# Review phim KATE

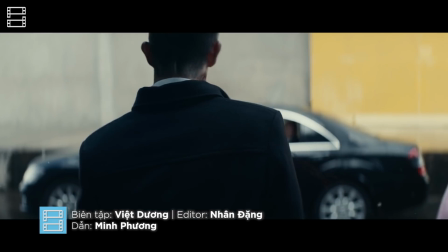(0:00)
đang là sát thủ đầu đội chơi chân đạp đất, bắn tỉa như PUBG, mà chỉ sau một phút sơ ý đã dính trọn chất độc hạt nhân, thành ra còn đúng một ngày để sống.
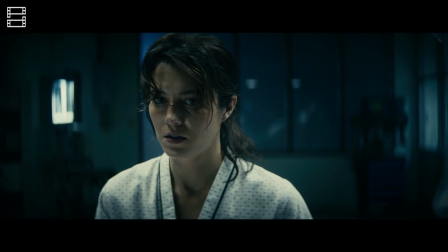(0:08)
Bạn sẽ làm gì nếu rơi vào hoàn cảnh này?
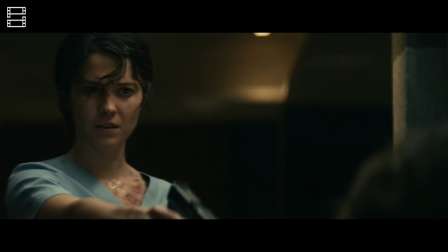(0:11)
Nếu bạn sẵn sàng vác đồ nghề để hỏi tội kẻ đã đẩy mình vào bước đường cùng, thì mời bạn về với đội của Kate, cô nàng sát thủ trong bộ phim cùng tên mới ra mắt trên Netflix. Vậy bộ phim này có gì thú vị và nó có xứng đáng với gần 2 giờ đồng hồ của khán giả không?
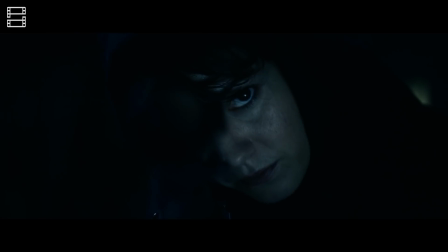(0:25)
Hãy cùng phê phim tìm hiểu trong video này nhé!
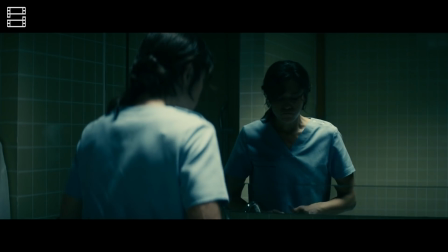(0:29)
Kate là câu chuyện trả thù của nhân vật tiêu đề sau khi cô này bị hạ độc mà không hề hay biết và chỉ còn 24 tiếng để vén mở bức màn chết người.
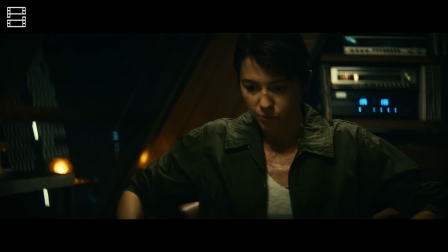(0:37)
Ngoài một số diễn viên có tiếng tại Hollywood như Mary Elizabeth Winstead hay Woody Harrelson,
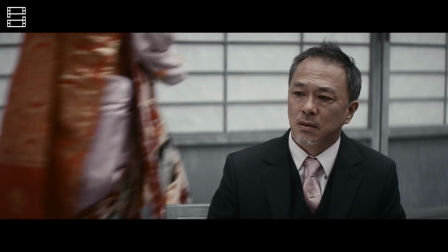(0:42)
phim quy tụ dàn cast hầu hết tới từ Nhật Bản vì bối cảnh phim đặt trọn tại nơi đây.
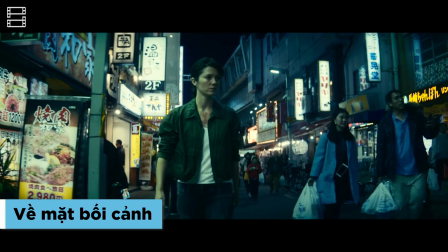(0:47)
Dù có nhân vật chính là dân Bắc Mỹ chính cống, nhưng phim lại đặt trọn trong những đô thị lớn tại Nhật Bản như Osaka hay Tokyo.
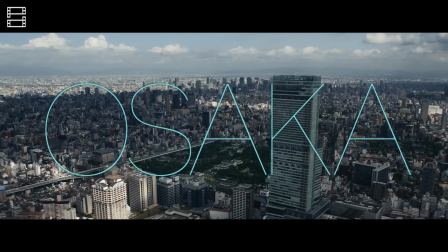(0:54)
Tuy vậy, các bạn sẽ không cảm nhận được sự khác biệt đáng kể vì cả hai thành phố đều có những tòa nhà chọc trời dày đặc,
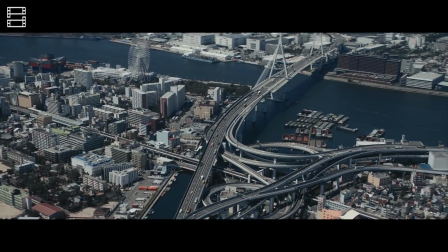(1:00)
cùng với đó là đường phố nhộn nhịp tấp nập chẳng khác nào không khí Hoa Kỳ. Cộng hưởng với không gian hại điện là phần màu sắc thường thấy trong những bộ phim cyberpunk.
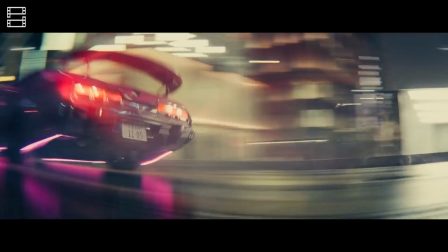(1:08)
Cách phối màu làm bộ phim toát lên khí chất hiện đại tựa như một số tác phẩm như Ghost in the Shell hay Black Panther.
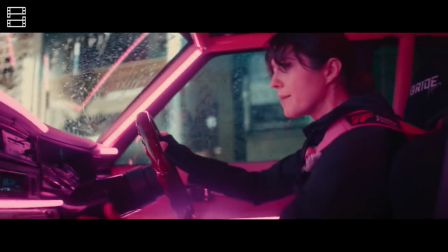(1:14)
Có thể nói, với những ánh đèn neon bừng sáng cùng bầu không khí nhộn nhịp chốn thành thị, Kate đã thổi bùng năng lượng cho khán giả.
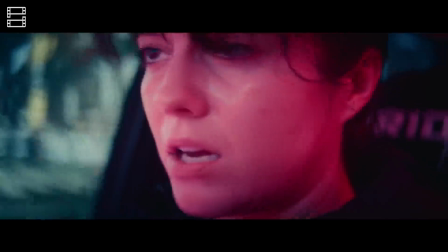(1:21)
Đó là bước đệm đầu tiên cho một cú nhảy mà mình sẽ nói kỹ hơn ở phần sau của video.
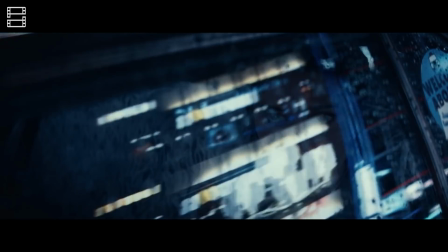(1:26)
Mặt khác, nếu bạn xem Kate với tâm thế theo dõi văn hóa Nhật Bản thì khả năng cao là bạn sẽ thất vọng.
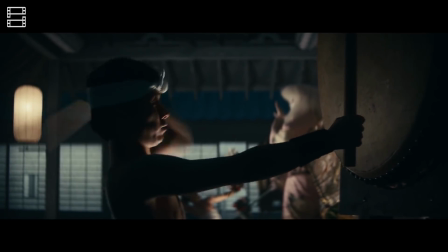(1:32)
Ngoại trừ một vài cảnh ngắn ngủi thì nét đặc trưng của xứ phù tang được khắc họa không đáng kể
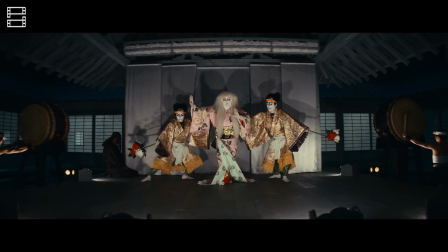(1:36)
vì nhà làm phim Netflix chỉ mượn Nhật Bản làm bối cảnh để kể câu chuyện của họ mà thôi.
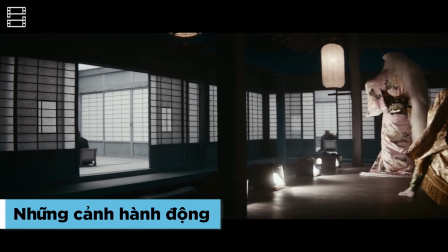(1:42)
Mà có lẽ chẳng mấy ai quan tâm đến điều đó phải không? Chúng ta thường chờ đợi điều gì ở một bộ phim mà lấy sát thủ làm nhân vật chính?
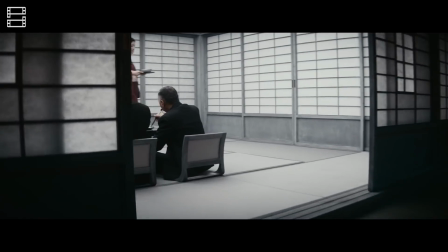(1:48)
Câu trả lời là khía cạnh hành động. Thật đáng mừng khi đây là một trong những điểm sáng nhất của Kate.
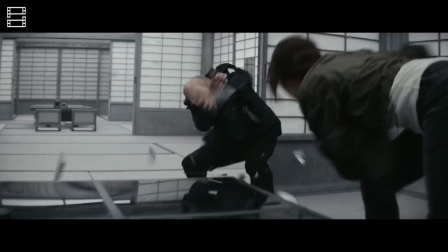(1:54)
Nó sáng đến mức mình có thể khẳng định nếu bạn đang muốn giải tỏa cơn khát hành động thì bạn nên cho bộ phim này một cơ hội.
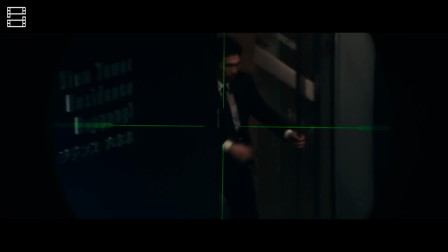(2:00)
Xuyên suốt câu chuyện, chúng ta được thấy Kate phô diễn năng lực ở rất nhiều bộ môn khác nhau.
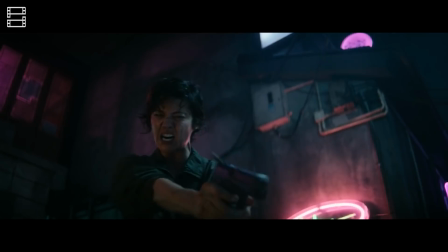(2:05)
Nào là bắn tỉa, bắn súng lục, bắn tiểu liên, đánh tê bo, rồi thậm chí là né mọi đường đạn của kẻ thù.
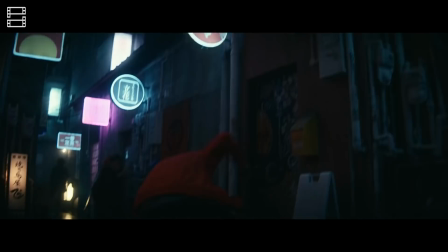(2:11)
Những phân cảnh như thế vừa thể hiện được sức mạnh vượt trội của nữ chính so với phần còn lại,
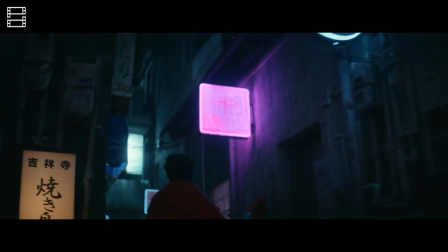(2:15)
vừa cho thấy sự đầu tư của Mary Elizabeth Winstead cho vai diễn và vừa thu hút sự chú ý của khán giả.
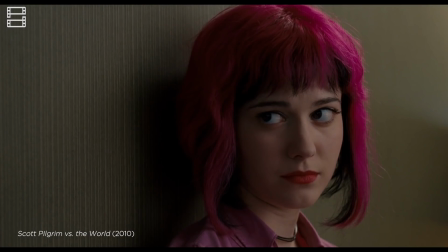(2:21)
Màn trình diễn của Winstead bạo liệt và cuốn hút đến độ. Trong thoáng chốc, mình đã quên mất cô từng vào vai nàng thơ Ramona Flowers của Scott Pilgrim,
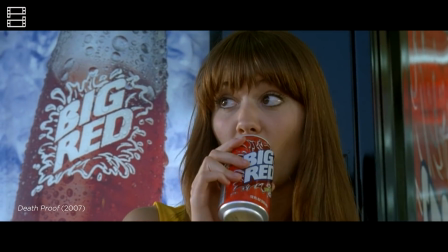(2:29)
hay lần cô trở thành người mẫu yểu điệu trong phim của quái kiệt Quentin Tarantino.
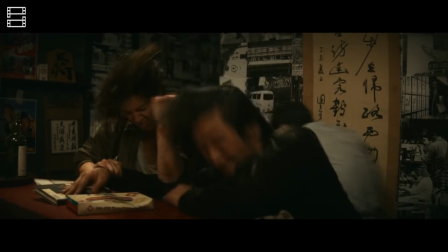(2:34)
Tương tự, cách thức dựng phim cũng góp phần hỗ trợ cho những đòn đánh của sát thủ Kate thêm phần cuốn hút. Cụ thể, nhịp phim được điều tiết ở mức ổn định, không tạo cảm giác chóng mặt hay khó chịu.
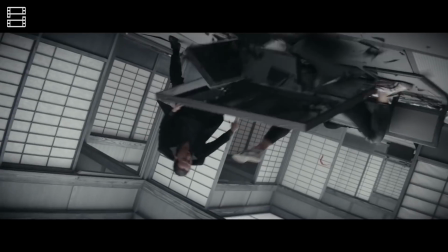(2:44)
Chưa dừng lại ở đó, nhà làm phim còn chủ động sử dụng những động tác máy khá cầu kỳ và hiện đại,
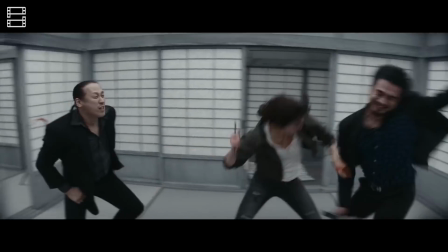(2:49)
vừa để tô điểm cho những cảnh chiến đấu, đồng thời cho khán giả thấy mức độ đầu tư về mặt hình ảnh của dự án này.
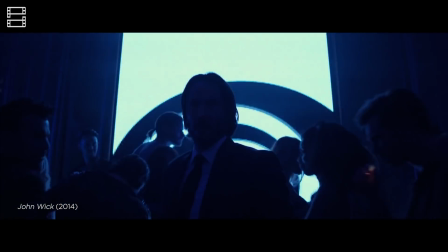(2:55)
Tóm lại, nếu chỉ xét ở khía cạnh hành động, thì Kate có phần nào đó rất giống người đồng nghiệp John Wick.
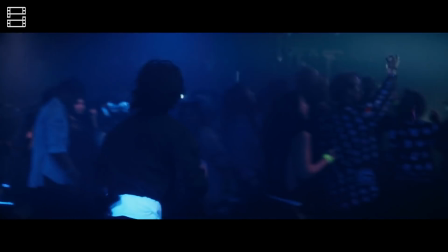(3:00)
Cô cũng có khả năng chiến đấu đa dạng, cũng giết rất nhiều mạng người không đếm xuể, và quan trọng là cũng có những phân cảnh thực tế đến trần trụi.
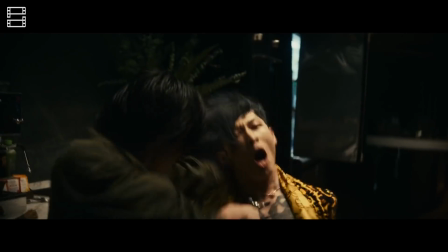(3:07)
Dù xem phim trên bất kỳ thiết bị nào, bạn cũng sẽ không khỏi trầm trồ bởi hiệu ứng hình ảnh mà phim mang tới.
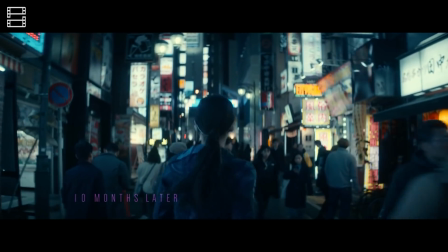(3:13)
Theo mình, đây là một nước đi khá khôn ngoan đến từ nhà sản xuất, nhất là khi hầu hết khán giả của Netflix đang bị chôn treo trong nhà, thậm chí có phần ủ rũ vì nhiều ngày dài không được bung lụa.
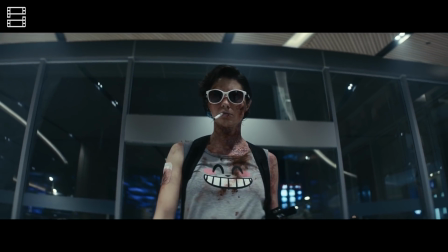(3:23)
Nhưng nếu tua ngược thời gian một chút, dễ thấy Netflix đã quen với những dự án nuông chiều giác quan của khán giả,
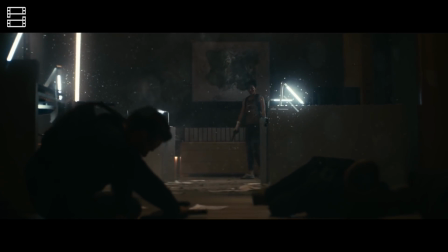(3:28)
chẳng hạn như Extraction, The Old Guard hay Outside the Wire.
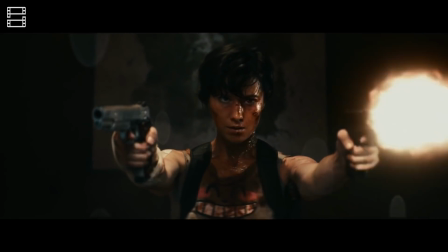(3:32)
Tuy nhiên, hầu hết những phim thuộc dạng trên đều có câu chuyện không trọn vẹn, hay nói thẳng ra là hy sinh nội dung để đầu tư cho diện mạo.
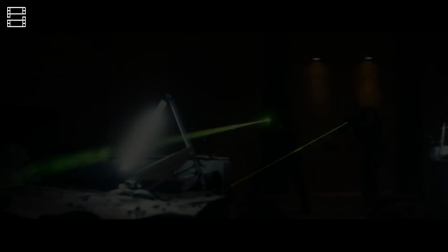(3:40)
Liệu Kate có thoát khỏi dòng chảy trên? Điểm đáng nói đầu tiên của truyện phim đó là tính dứt khoát và ngắn gọn.
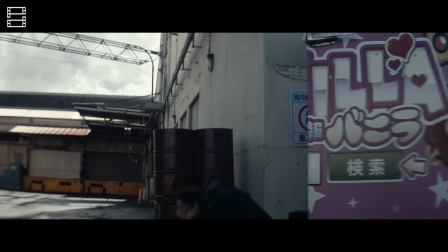(3:47)
Chỉ trong khoảng 10 phút đầu tiên, chúng ta đã được biết nhân vật chính là ai, cô gặp phải vấn đề gì và đối mặt với thách thức ra sao.
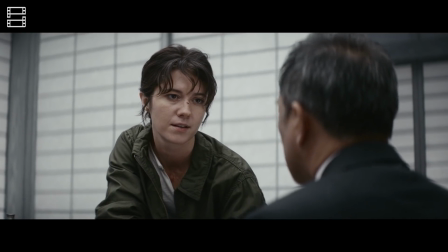(3:54)
Tương tự, hành trình của nhân vật cũng đi theo trình tự đơn giản và thường thấy trong những phim lấy chủ đề về trả thù.
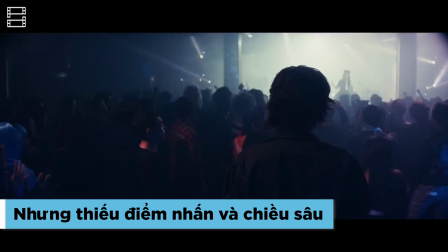(4:00)
Nói đi cũng phải nói lại, mạch truyện gấp rút cũng chính là con dao hai lưỡi với Kate, bởi hướng đi này đã bòn rút chiều sâu của phim.